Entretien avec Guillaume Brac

Eh bien, je m'appelle Guillaume Braque et je suis le réalisateur d'Un monde sans femme, de Tonnerre, de L'île au trésor, de Contes de juillet, d'À l'abordage, puis de quelques autres films plus courts.
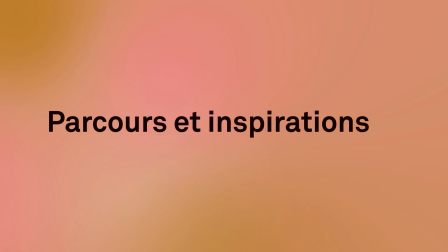Donc j'ai fait des études d'abord qui n'avaient rien à voir, des études d'économie, et j'ai fait une école de cinéma, la FEMIS, sur le tard, à 24 ans. Ceux qui ont été les plus importants, vraiment, même
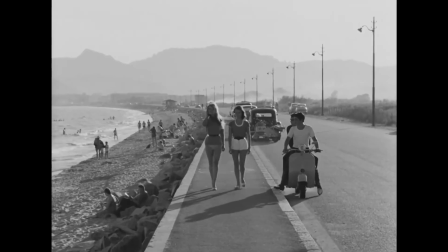60s
la manière dont ils m'ont le plus influencé dans la fabrication même des films, dans la manière de les penser, etc. Je pense que c'est des gens comme Maurice Pialat, comme Jacques Rosier, comme Éric Rohmer, enfin
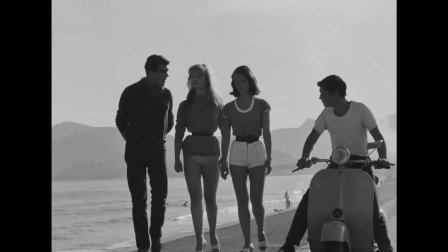69s
des cinéastes qui étaient quand même à la recherche d'une forme de vérité, des sentiments, des émotions, et qui étaient dans des fabrications, alors, en tout cas pour ce qui est le cas de Rosier et de Rohmer,
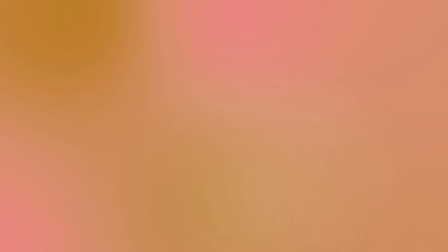79s
un mode de fabrication assez léger et qui finalement pouvait parfois flirter avec un dispositif documentaire, quoi.
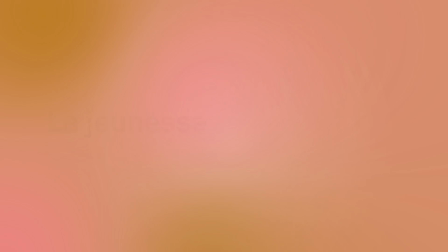Beaucoup de mes films ont à voir avec la jeunesse. Je pense que beaucoup de mes films, finalement, sont un peu rattachés à cette période de ma vie où ce désir de cinéma s'est vraiment cristallisé et affirmé autour de la vingtaine, quoi. Enfin, après, je pense qu'il y a aussi quelque chose d'autre qui est que j'ai le sentiment de ne pas avoir vécu complètement ma jeunesse. Et que ça reste, je pense, une sorte de manque et un peu de blessure, presque, d'avoir eu finalement notamment une adolescence assez sérieuse,
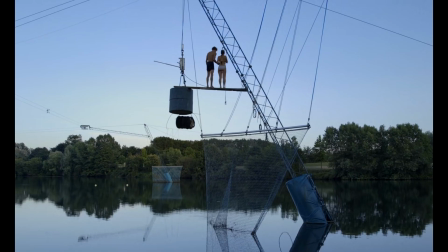126s
assez studieuse, et de ne pas avoir vécu pleinement les expériences qu'on vit à cet âge-là, amicalement, sentimentalement, etc.
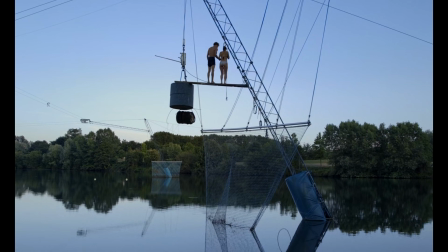134s
Et d'ailleurs, je pense que mes films sont aussi une manière d'essayer de retrouver, à travers le cinéma, cette intensité, quoi, de la jeunesse.
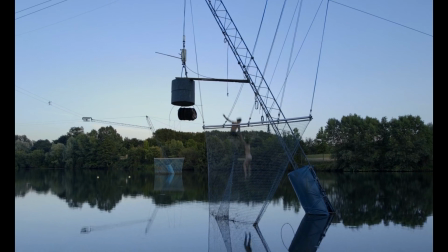142s 1, 2, 3.
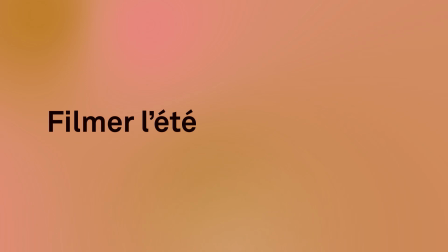Filmer l'été a beaucoup d'avantages, des avantages très, très pratiques. quand on tourne des films assez légers comme les miens et dans des économies assez modestes, c'est beaucoup plus facile et agréable de tourner. Enfin, moi, en plus, j'aime beaucoup tourner en plein air.
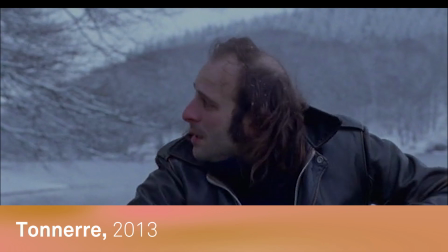171s
J'ai fait un film en plein hiver, Tonnerre, et c'était quand même des conditions beaucoup plus âpres de tournage. Quand on tourne l'été, on n'a pas besoin de lieux où mettre les comédiens au chaud, on n'a pas besoin de régie tellement, etc.
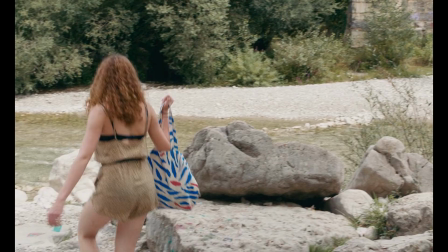184s
Enfin, en tout cas, c'est beaucoup plus simple.
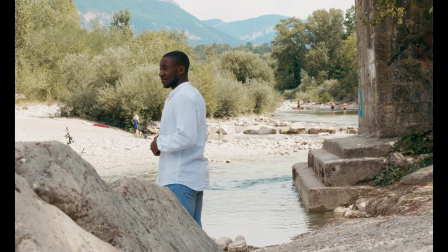185s
Et puis, c'est surtout qu'au-delà de ça, ce que j'aime filmer, c'est les rencontres, c'est les croisements entre des gens, des milieux qui ne se rencontrent pas forcément d'habitude.
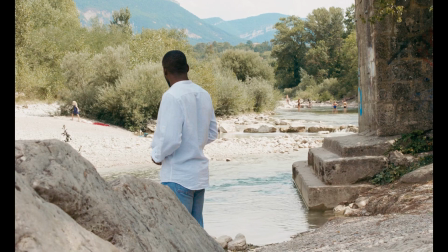194s
Et c'est vrai que l'été, peut-être, propose un peu ce brassage-là. Bon, il y a évidemment la lumière aussi qui est très plaisante à filmer l'été.
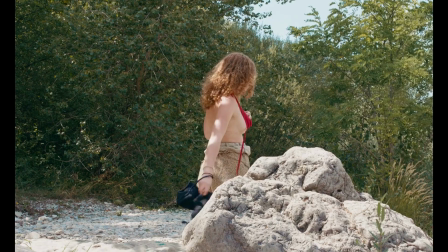201s
C'est aussi peut-être davantage la sensualité, les corps qui se dénudent un peu, la baignade. Enfin, c'est un temps de liberté où on a peut-être plus d'espace pour vivre pleinement ses émotions, pour peut-être explorer un peu plus qui on est, etc.
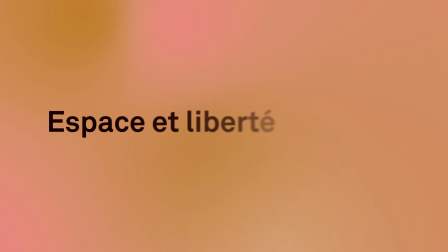217s
En se confrontant aux autres. Donc voilà, il y a une foule de raisons pour lesquelles j'ai plus fait de films l'été. Pour la mise en scène, bon, il se trouve que moi,
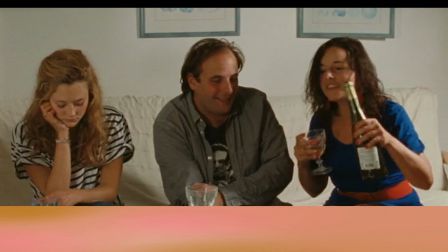233s
j'ai depuis toujours un goût personnel qui me conduit plutôt à privilégier des plans souvent assez fixes et pas trop serrés.
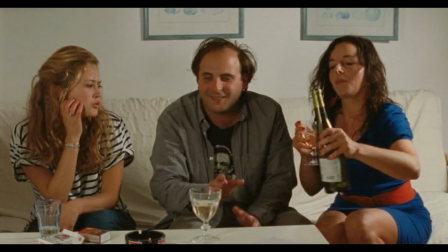241s
J'aime pas filmer les visages de trop près. C'est comme si j'avais envie de laisser un peu d'espace, un peu de liberté aux gens que je filme.
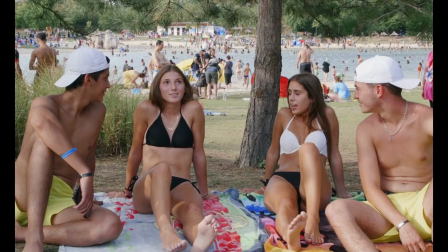248s
J'ai envie aussi d'inscrire les corps des gens qui sont filmés dans l'espace, de filmer ce qu'il y a autour de ces corps.
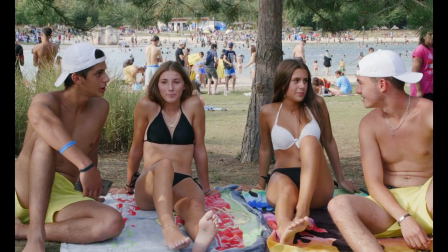257s
C'est vrai que j'aime aussi beaucoup filmer plusieurs personnages dans le même plan et pouvoir filmer leurs interactions,
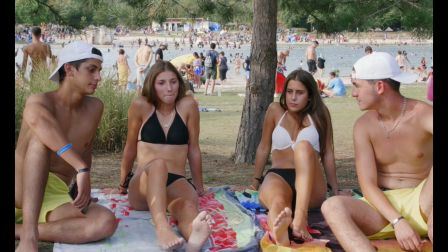263s
les échanges de regards, les gestes, tout ce qui leur échappe aussi.
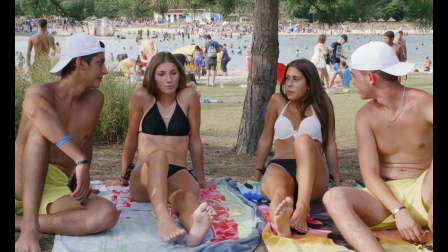267s
Les plans que je fais en tout cas au tournage, et puis après encore un peu au montage, mais en tout cas beaucoup au tournage, durent très longtemps.
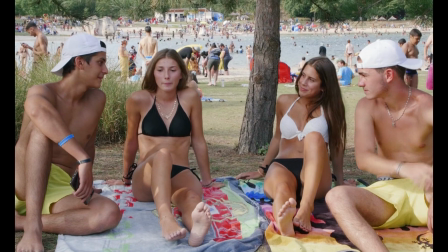273s
Je pense que ça leur permet aussi de s'emparer un peu du moment, de la scène,
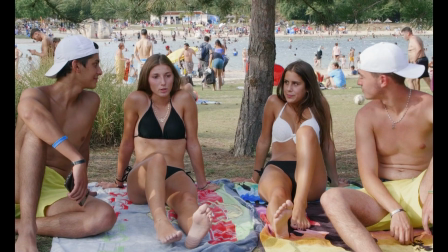278s
de s'y sentir libre et bien, quoi, et qui permettent aussi aux spectateurs du coup de presque oublier en fait qu'il y
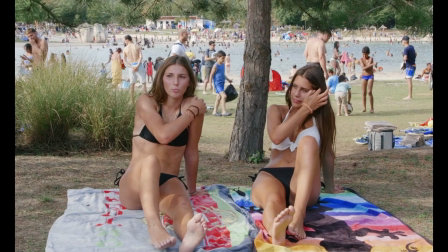284s
a une caméra, presque oublier qu'il est face à un film et laisser aux spectateurs vraiment l'espace pour rentrer dans les plans aux côtés des personnages.
T'as pas donné toi ? Parce que t'es malade ou quoi ?
J'aimais beaucoup aussi l'idée que le spectateur ait une liberté et puisse dans un plan qui dure,
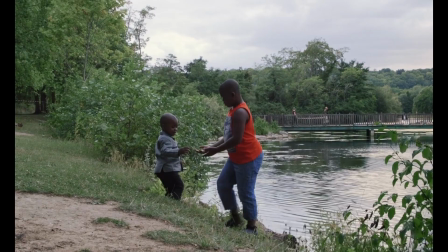301s
s'attacher à tel ou tel détail, s'attacher au vent dans le feuillage, plutôt au visage, plutôt aux mains,
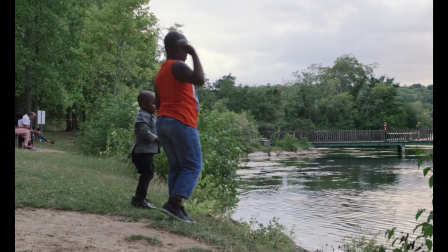307s
plutôt à d'autres gens qui passent dans le plan, plus loin, en arrière-plan, etc. Mais qu'il y ait cette liberté de regard-là, que le regard ne soit pas dirigé vers tel ou tel détail, mais qu'au contraire, il y ait une infinité en fait, de possibilités de regard, quoi.
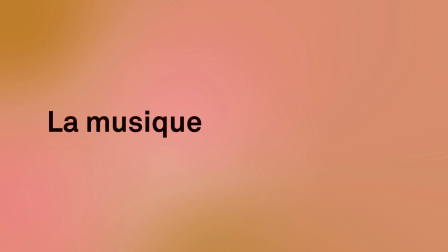Moi, j'ai un rapport à la musique de film
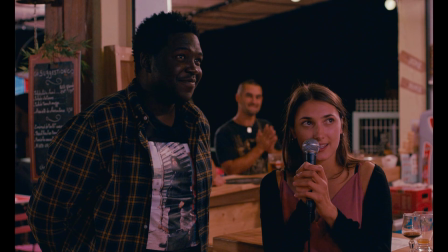335s
assez minimaliste, on va dire. Un film comme À l'abordage, il n'y a pas du tout de musique, par exemple, de film.
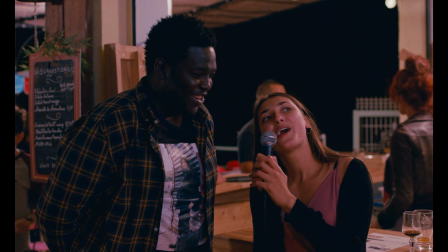340s
On entend des chansons, mais qui sont des chansons intradiégétiques, des chansons qui sont présentes, je veux dire, dans les scènes du film. Pour des films comme Un monde sans femmes, Tonnerre, L'île au trésor, il y a à chaque fois un petit thème, comme une sorte de petite ritournelle,
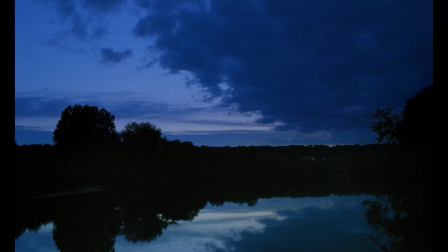361s
en effet assez simple, presque assez enfantine, qui revient à des moments très précis du film.
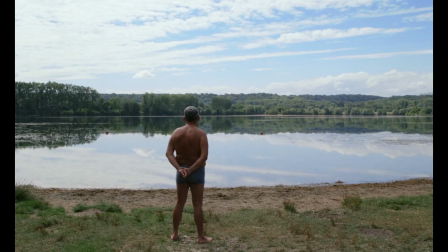370s
Pour L'île au trésor, j'ai travaillé avec un compositeur coréen et j'aimais sa capacité, avec des phrases musicales très simples, finalement à provoquer des émotions assez fortes et assez profondes.
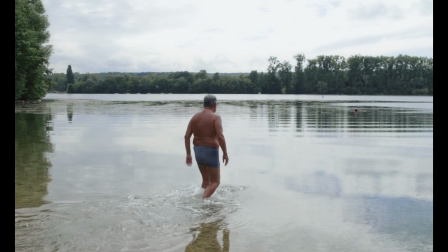386s
Le compositeur s'appelle Yong Jeon-jin. C'est quelqu'un qui a fait notamment pendant longtemps les musiques des films d'Aung San Suu.
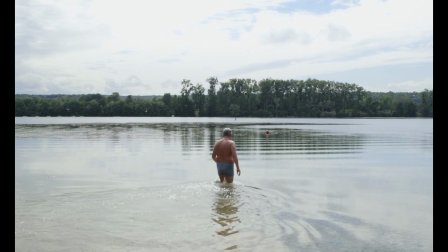391s
Et j'aimais l'idée que ce soit quelqu'un qui habite très loin à l'autre bout du monde, qui fasse cette musique, parce que ce lieu, cette île au trésor, était un lieu qui était justement un peu un mini-monde.
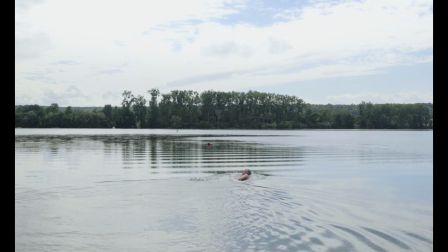400s
D'ailleurs, pour moi, ça participait un peu à l'universel du film.